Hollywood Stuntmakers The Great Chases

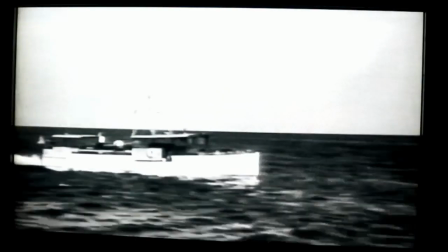Some chases took place at sea,
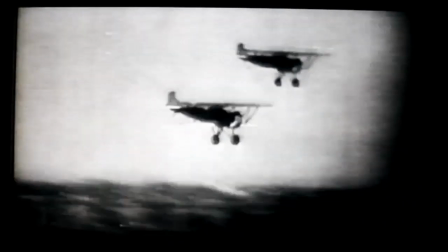some in the air, where every near miss over and under obstacles made the audiences gasp.
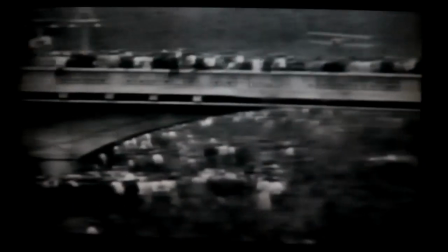There's no margin for error in stunts like these.
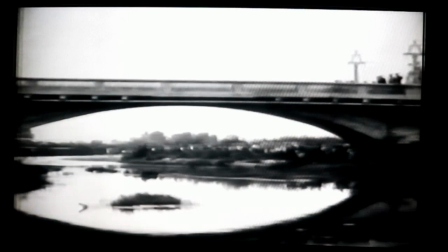Now here's how some of the early techniques still apply in films. Robocop 2.
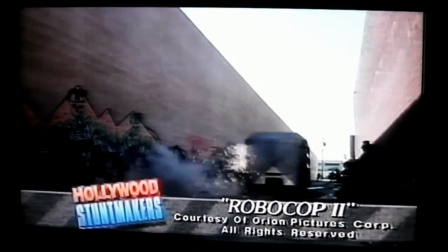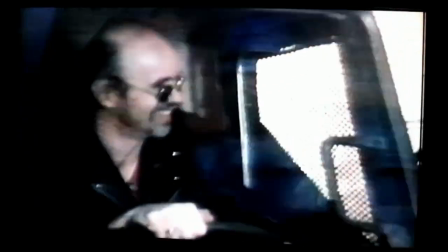Because the hero is half man, half machine, he can withstand punishment too grueling for a mere mortal.
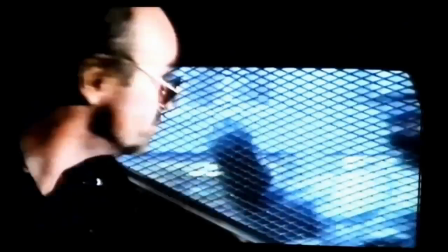But obstacles are placed in his way. It appears he might lose.
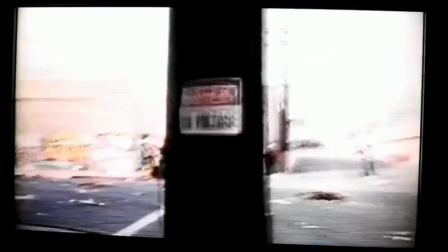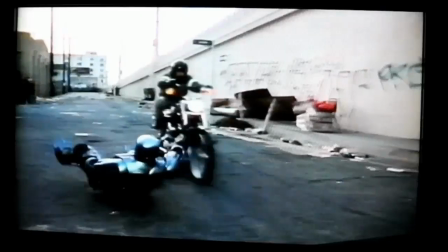to give up easily, Robocop, played by Peter Weller, finds another vehicle and resumes his pursuit of the villain, played by Tom Noonan.
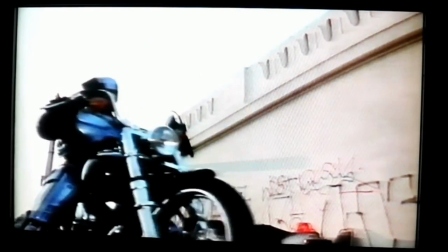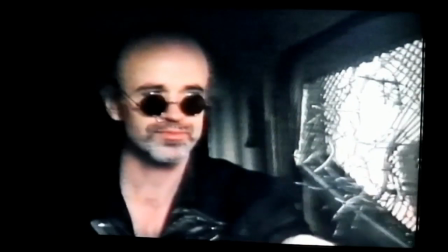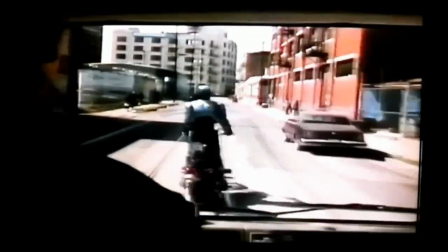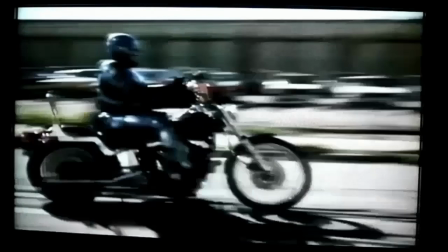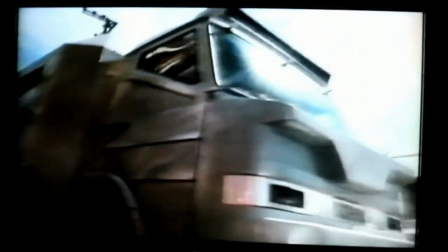The showdown, the classic standoff, where two men on opposite sides of the law prepare to do battle.
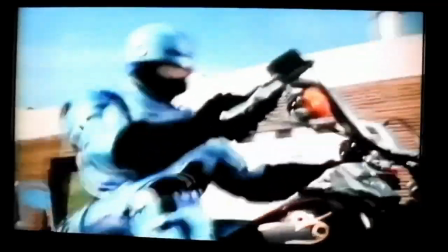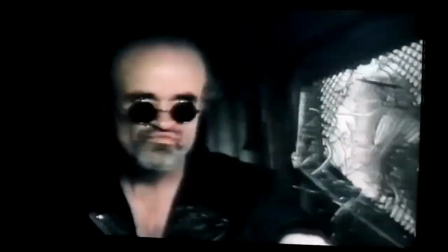All of these pieces serve to set up the climax for the violent conclusion.
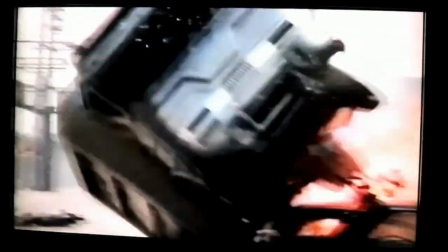Here's Arnold Schwarzenegger in Paul Verhoeven's film Total Recall.
Need a ride?
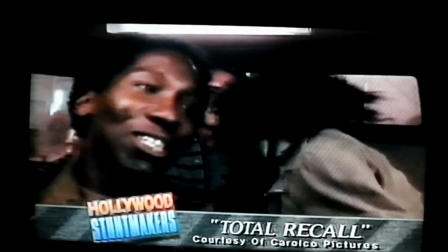That was so quick. These guys are going hysterical.
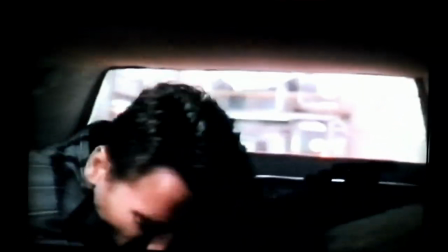Although this setting for the chase scene is a futuristic city, elements used in the French Connection come into mind.
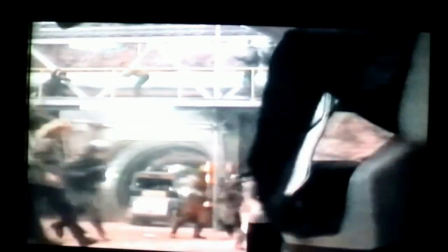As the good guys are being chased, obstacles are again placed in our hero's way to build the tension.
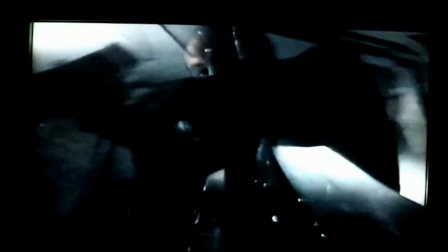To heighten the audience's anxiety even more, the cars must speed through a very narrow tunnel,
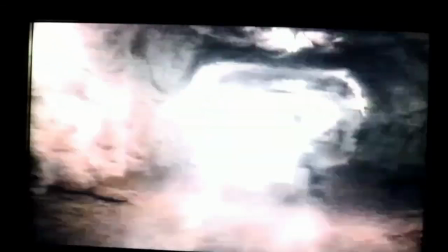making the environment feel claustrophobic to the viewer.
What you trying to do to me, man?
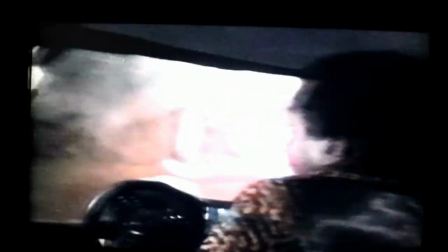Shut up and drive! Hey, I got some kids to feed!
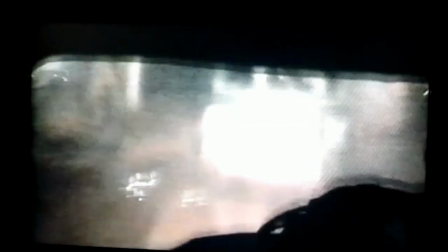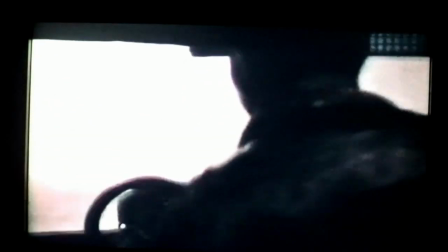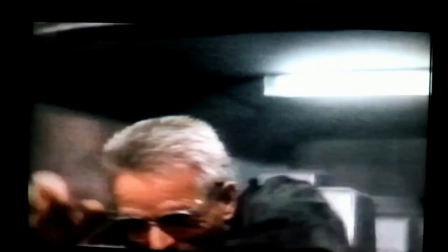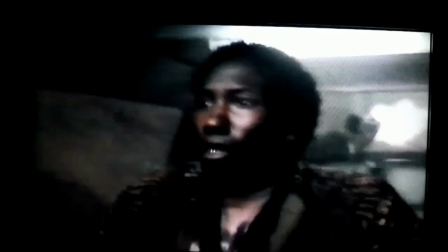Not only a great action film, Total Recall offered director Paul Verhoeven an opportunity to explore his imagination. I like to create worlds where people can get to. I mean, it's like I always try in this kind of movies to let the audience, give the audience a trip into another world, if it's in the past or in the future, and that it is a convincing world, a world that feels consistent to them and is plausible. And I think that's the trip that people like to take.
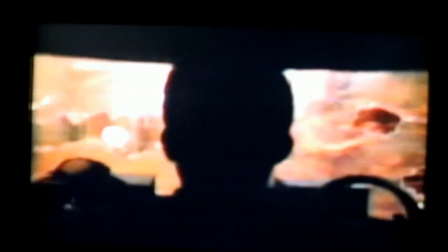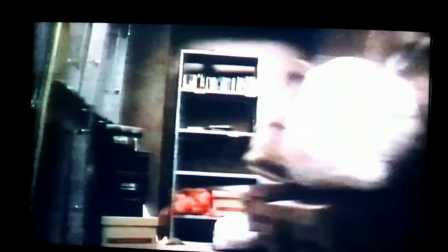Takes you on the roller coaster all the way through, and I felt if anyone can master this script to put it on a screen, people would be entertained and would talk about it for years. And it was just a matter of finding a director that would be able to do that. And finally, after seeing Robocop, Paul Verhoeven was the one in my mind. I said, that's the guy that can do it. He has the right mentality for it, and the discipline and the know-how. I've never heard Arnold say anything, but it makes sense. If there's and it's mostly if we cannot solve a shot or something doesn't work with all these action stuff.